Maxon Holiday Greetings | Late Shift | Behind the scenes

Hi, I'm Neil Stubbings and I'm the creator of this year's Season's Greetings animation called Late Shift. I wanted to give you a quick behind the scenes tour on how this 1-minute cartoon has been done. So let's jump right in.
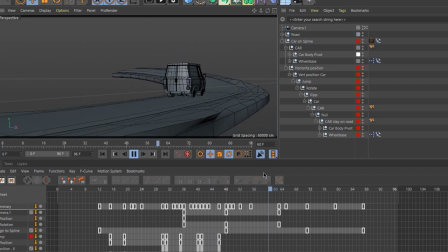For the basic movement along the road, I just use an align to spline tag to get the car to move from one end to another. For the fun part of the animation, I use a series of nulls for the up and down and left to right motion.
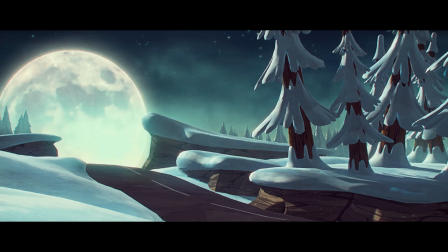I guess you could call this a rig, but it's a very simple form of rig, which is enough for the few shots in which the car is driving.
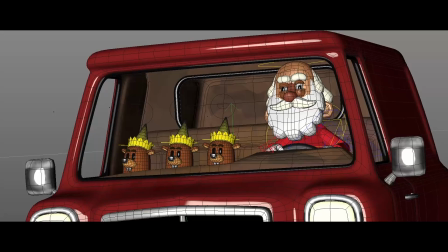I animated the characters on 2s to give it a classic 2D animation feel.
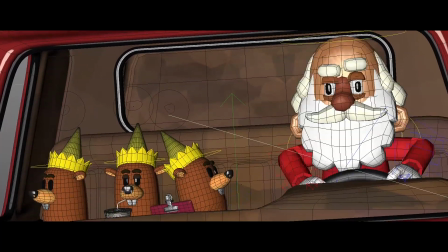On 2s means that you animate only every other frame, or to put it differently, you animate 12 frames per second instead of 24.
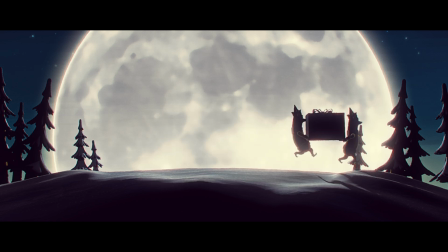The only shot which is animated on 1s, or in 24 frames per second, is the shot where the elves carry the package to the door.
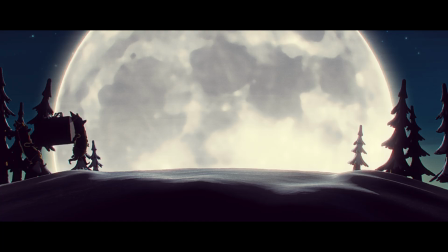This shot would have been too jerky if it would have been animated on 2s.
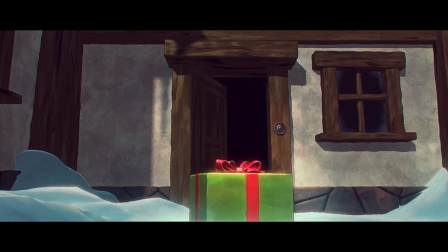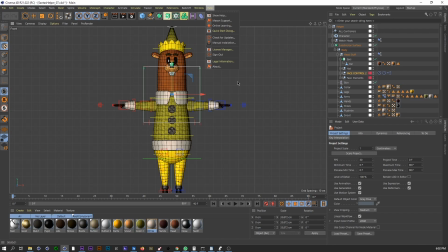The characters are based on a sort of marionette style design. This makes them easy to rig and much easier to skin.
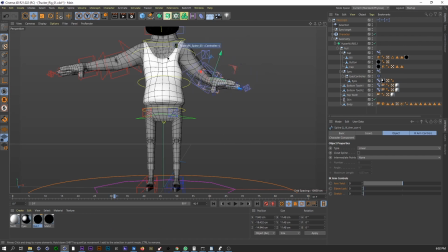The most difficult part to weigh on a character is usually around the shoulders and around the pelvis. So if you use all the weight in the weight manager, you initially get some very unnatural
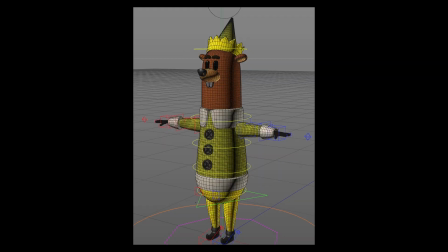deformations around the armpit and around the pelvis.
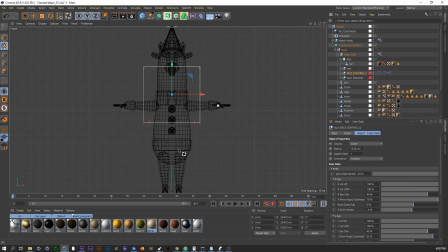When using a marionette style design, you have the legs and arms extend into the body as a separate geometry.
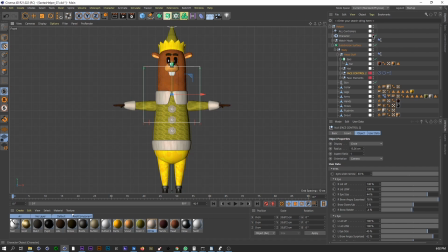That way you can just all the way the joints to the specific limb, and you don't have to worry about the transition to the body joints where you might get these horrific deformations.
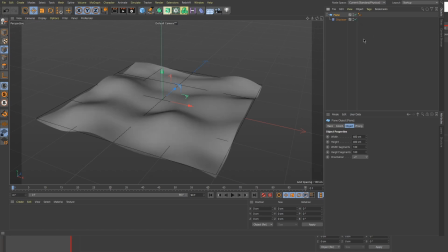For the basic landscape, I started with a highly subdivided plane and added a displacement deformer with some noise. This doesn't look very interesting yet, so I made the current state to an object and used the brush tool from the mesh menu to push the vertices to a more interesting shape.
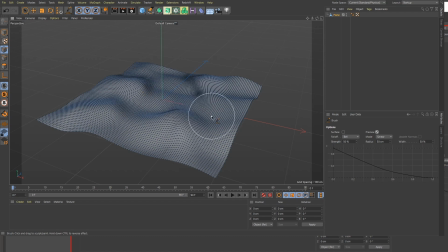You could also use the sculpting tools to add more interest and variation.
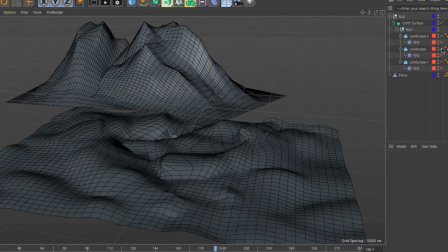The mountains in the back are done with the Cinema 4D landscape object. The landscape object by itself is not really interesting and a little bit bland, but a simple FFD deformer can work wonders here.
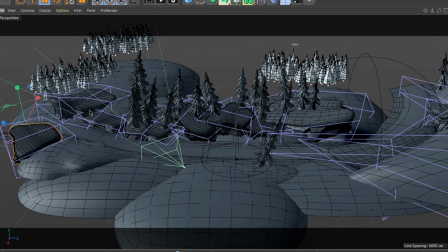Speaking of FFDs, the landscape in the second shot is made up mostly of the same landscape element.
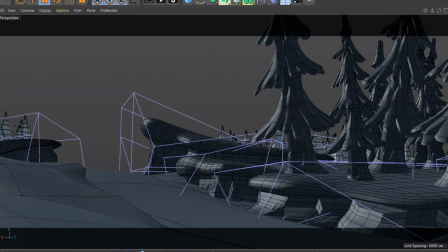I just use FFDs to get some variation in the shape.
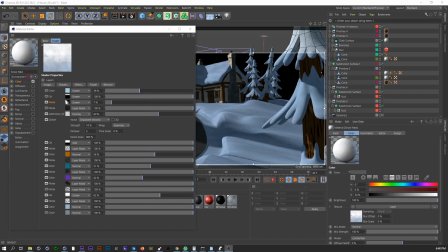I wanted to give the movie a very classic hand-painted look and feel. The textures aren't hand-painted though.
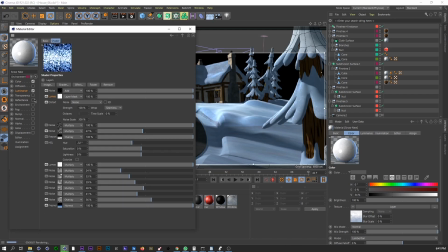They're procedural shaders which are predominantly made of Cinema 4D's fantastic set of noises.
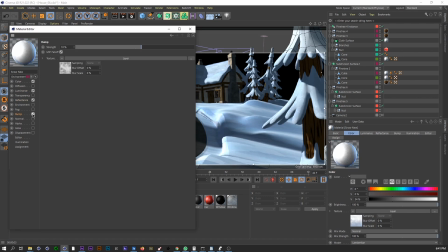With some tinkering and layering different noises on top of each other, you can get a really nice texture that looks painted. The snow shader took quite some tinkering though, and I ended up adjusting the shader for almost every shot,
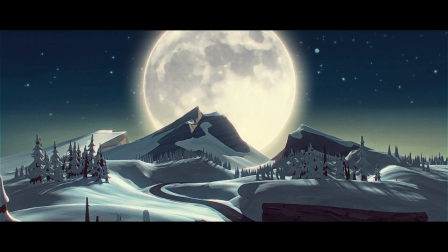because it always looked different depending on the light setup and scale of the scene. That's it from me. Be sure to check out my other work on my website and follow me on social media. Happy holidays everybody and Happy New Year!